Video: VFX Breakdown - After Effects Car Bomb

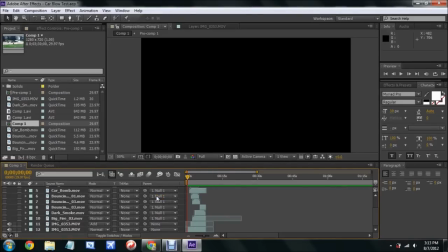[0:10]
hey what's up guys it's icputips here and I got a great uh VFX breakdown video today for you guys it's of the car bomb video that I shot a couple days ago it's just going over what everything it took to make a shot what it is really so anyways let's start with the very the bottom stuff here
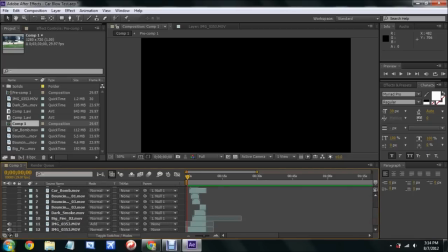[0:28]
I'm going to turn that now we're going to keep that okay so anyways let's go to this this is the footage that we started with.
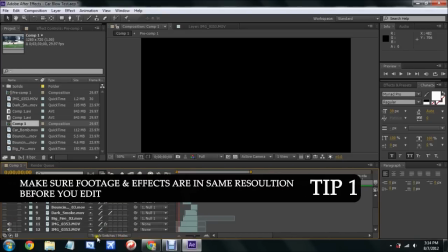[0:37]
It actually didn't shoot in 720p like it should have on the iPhone 4. This was shot in iPhone 4.
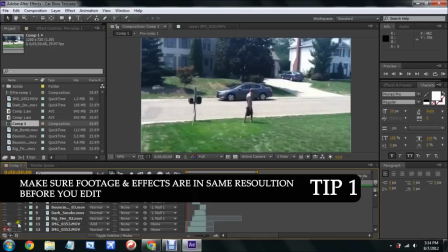[0:44]
And I think it shot in 540 or 520, something like that. So we just stretched it, or less maybe, less resolution. We stretched it to the screen to make it 720p.
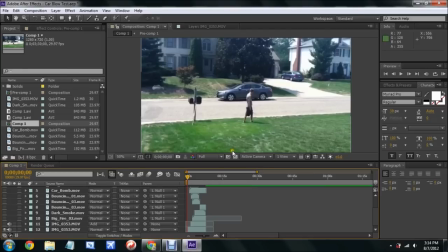[0:53]
And then when you add 720p effects in that are stock 720p, it kind of looks a little out of place.
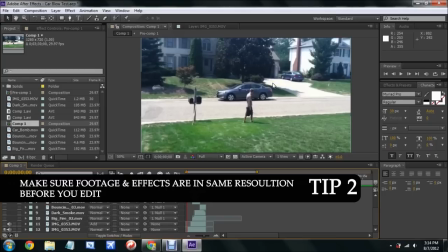[1:01]
So that's why on some things I added a little directional blur, but I could have done better with it, with the blurs at least.
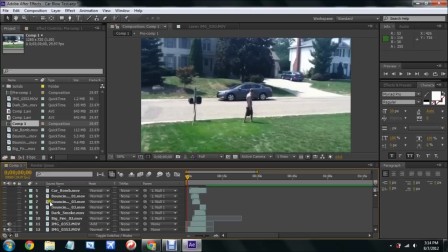[1:07]
But anyways, let's get started. So we took this and we added, we'll start with the car bomb. I have two car bombs here. Let's put those visuals on. If you look, I have down here, we have this one that's really short, and that's basically the beginning of this one,
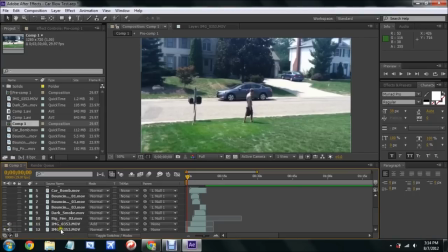[1:26]
which doesn't appear until after the top one because I wanted where the car bomb started. It was kind of bad how it started and how it started back there by the trunk and the wheels.
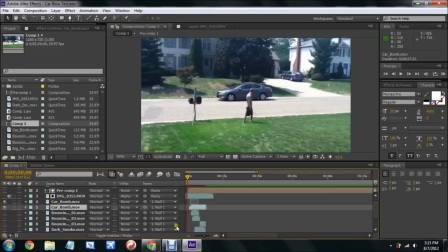[1:41]
So I took this little bit here and sped it up a lot and then added the other one came in when the actual explosion sort of started. So that's all that is just kind of speeding up the beginning. You can kind of see it but uh that's what that's what those two are there
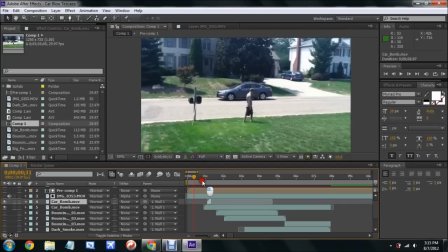[1:58]
and then basically when the fire really started I added this copy of the original shot that we had put it on add mode I color tinted it orange and then added two masks if you look at the
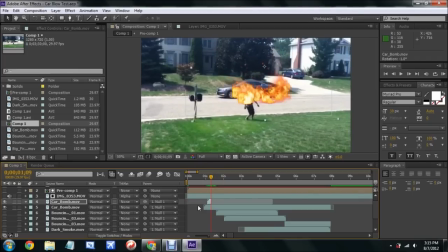[2:14]
masks that I have just two circular kind of elliptical masks that I feathered out and changed the opacity as you can see down here to flicker on and off sort of to resemble that the fire was flickering against
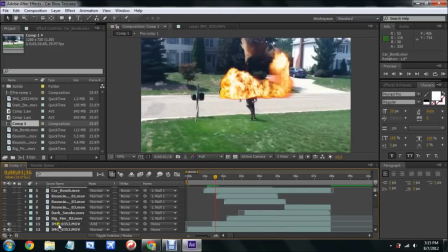[2:28]
the camera over here and then against that house which is like a realistic thing
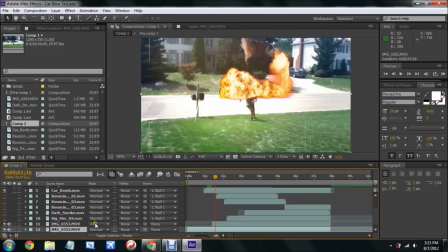[2:32]
and then so that's that's how I kind of got the orange tint of like the flickering and then once the fire started if you really look it got kind of thin toward like around here so
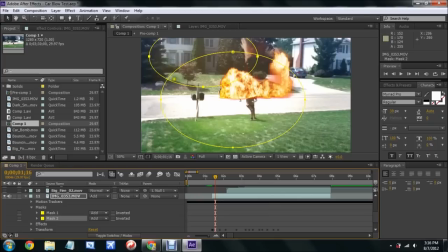[2:49]
what I ended up doing was added this big fire effect which comes in a couple frames later just to kind of thicken it back up a little bit and I added a tint to it just to make it a little more reddish. So that was basically that just to kind of make sure you couldn't see the car under there which wasn't disappeared because I did not mask it out.
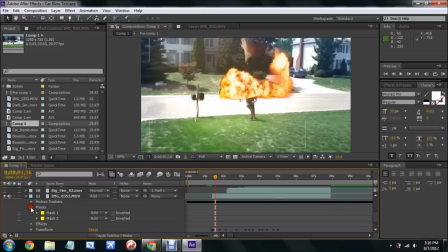[3:09]
And then once those both kind of died out a little bit I added this dark smoke effect from the action.
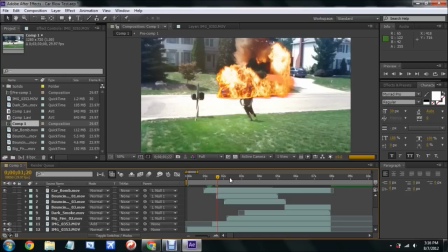[3:16]
All these effects are from the Action Essentials 2 pack. But I added this dark smoke which I took off the beginning and I sped the whole thing up through time stretch.
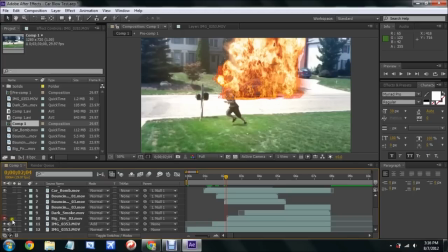[3:25]
And you can see that kind of covers some more up and then makes it look a little bit more realistic. As I added the dark smoke, and sorry this is rendering so slowly.
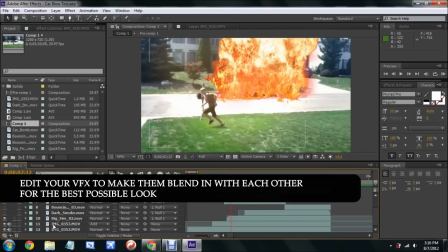[3:34]
As I added the dark smoke in I changed some of the fire around it.
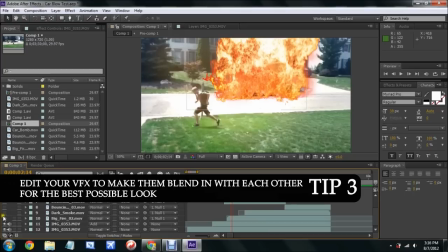[3:38]
I changed the opacity to make it look like it blended in more just so it wasn't too thick and thin and kind of split down the middle as
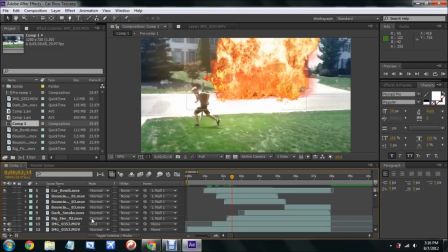[3:44]
you can see over here and then once the explosion started to happen after like before this fire came in I'll drag us back a little bit I had different debris I had bouncing debris one and two copies of debris
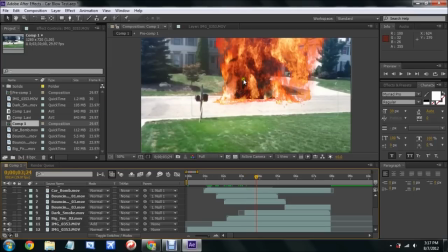[4:00]
three different size and stuff like that and the reason there's two copies of the third one is because when it ends I didn't want the scene to end and the debris would just disappear so I took the very
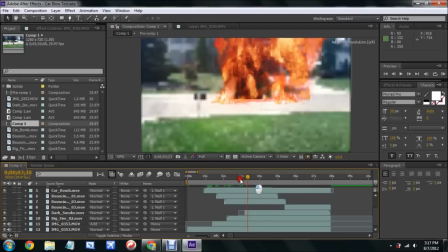[4:14]
ending shot which is identical on both sides and I took it and freeze framed it and drag it and dragged it to like where I wanted it to
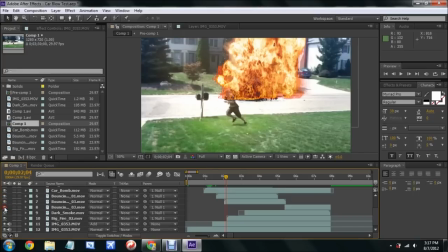[4:22]
go so you can see if you see this this one here bouncing debris 3 ends and then the freeze frame shot comes in just so it kind of stays with the shot longer than it would normally like do that that's the only reason there's two there and then the regular bouncing debris.
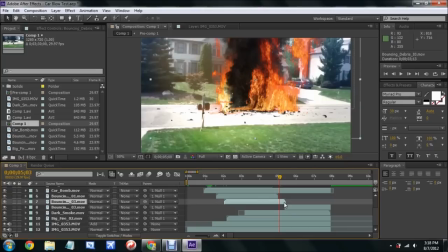[4:41]
It's more of a bigger kind of debris that was added in.
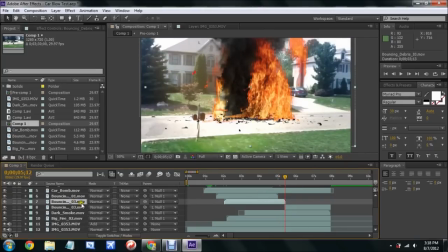[4:46]
And then I added the motion tracker that was in to the motion tracker
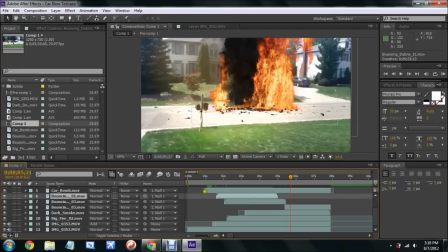[4:54]
of Null 1 was attached to like over here on a high contrast point toward like the same plane where the car was.
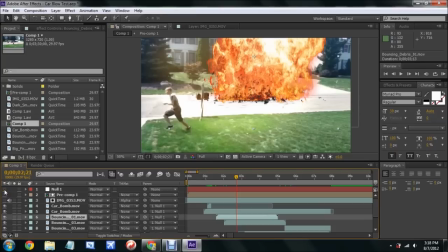[5:02]
And then basically what I did was attached all the effects. If you can see I parented them to Null 1. Null 1 was parented to the target to the motion tracker. And then that's basically that. This stays off since it's an alpha mat. And then alpha mat on this one.
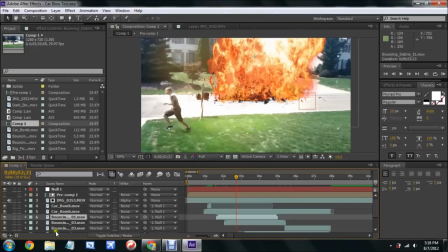[5:19]
And then basically with this turned off, if you look at it, you see our actor, our guy kind of just runs under the fire. I rotoscoped him out and then added these two mats here to bring him above the fire for each frame that he was in the shot like that.
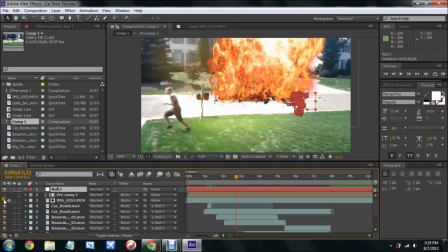[5:36]
If you If you haven't seen the rotoscoping tutorial on that, it's real quick, real easy, check it out.
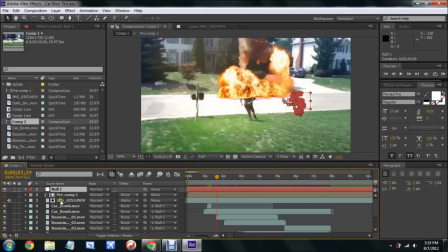[5:43]
It's a pretty good one but other than that, that's pretty much what makes this shot what it is besides some of the directional blurs that was added on a different adjustment layers that could be placed in.
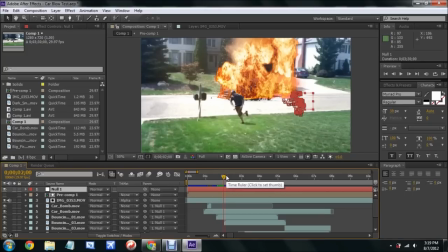[5:56]
But other than that, it's pretty simple, it just takes a lot of time, rotoscoping the scene really wasn't a whole lot.
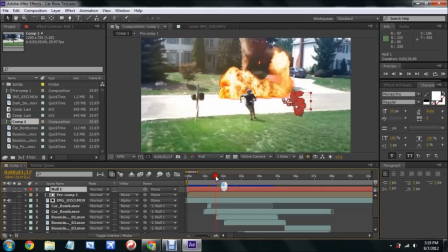[6:03]
But some of the effects took a while with the little bit of blurring and the tint masks that come up.
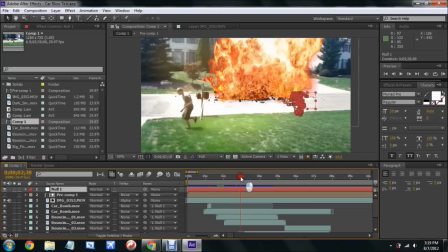[6:10]
But other than that it was a pretty fun scene to shoot and it was interesting and a good experience.
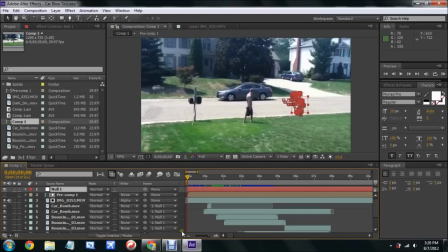[6:16]
So don't forget to comment and subscribe to my channel for more VFX tutorials, breakdowns and videos.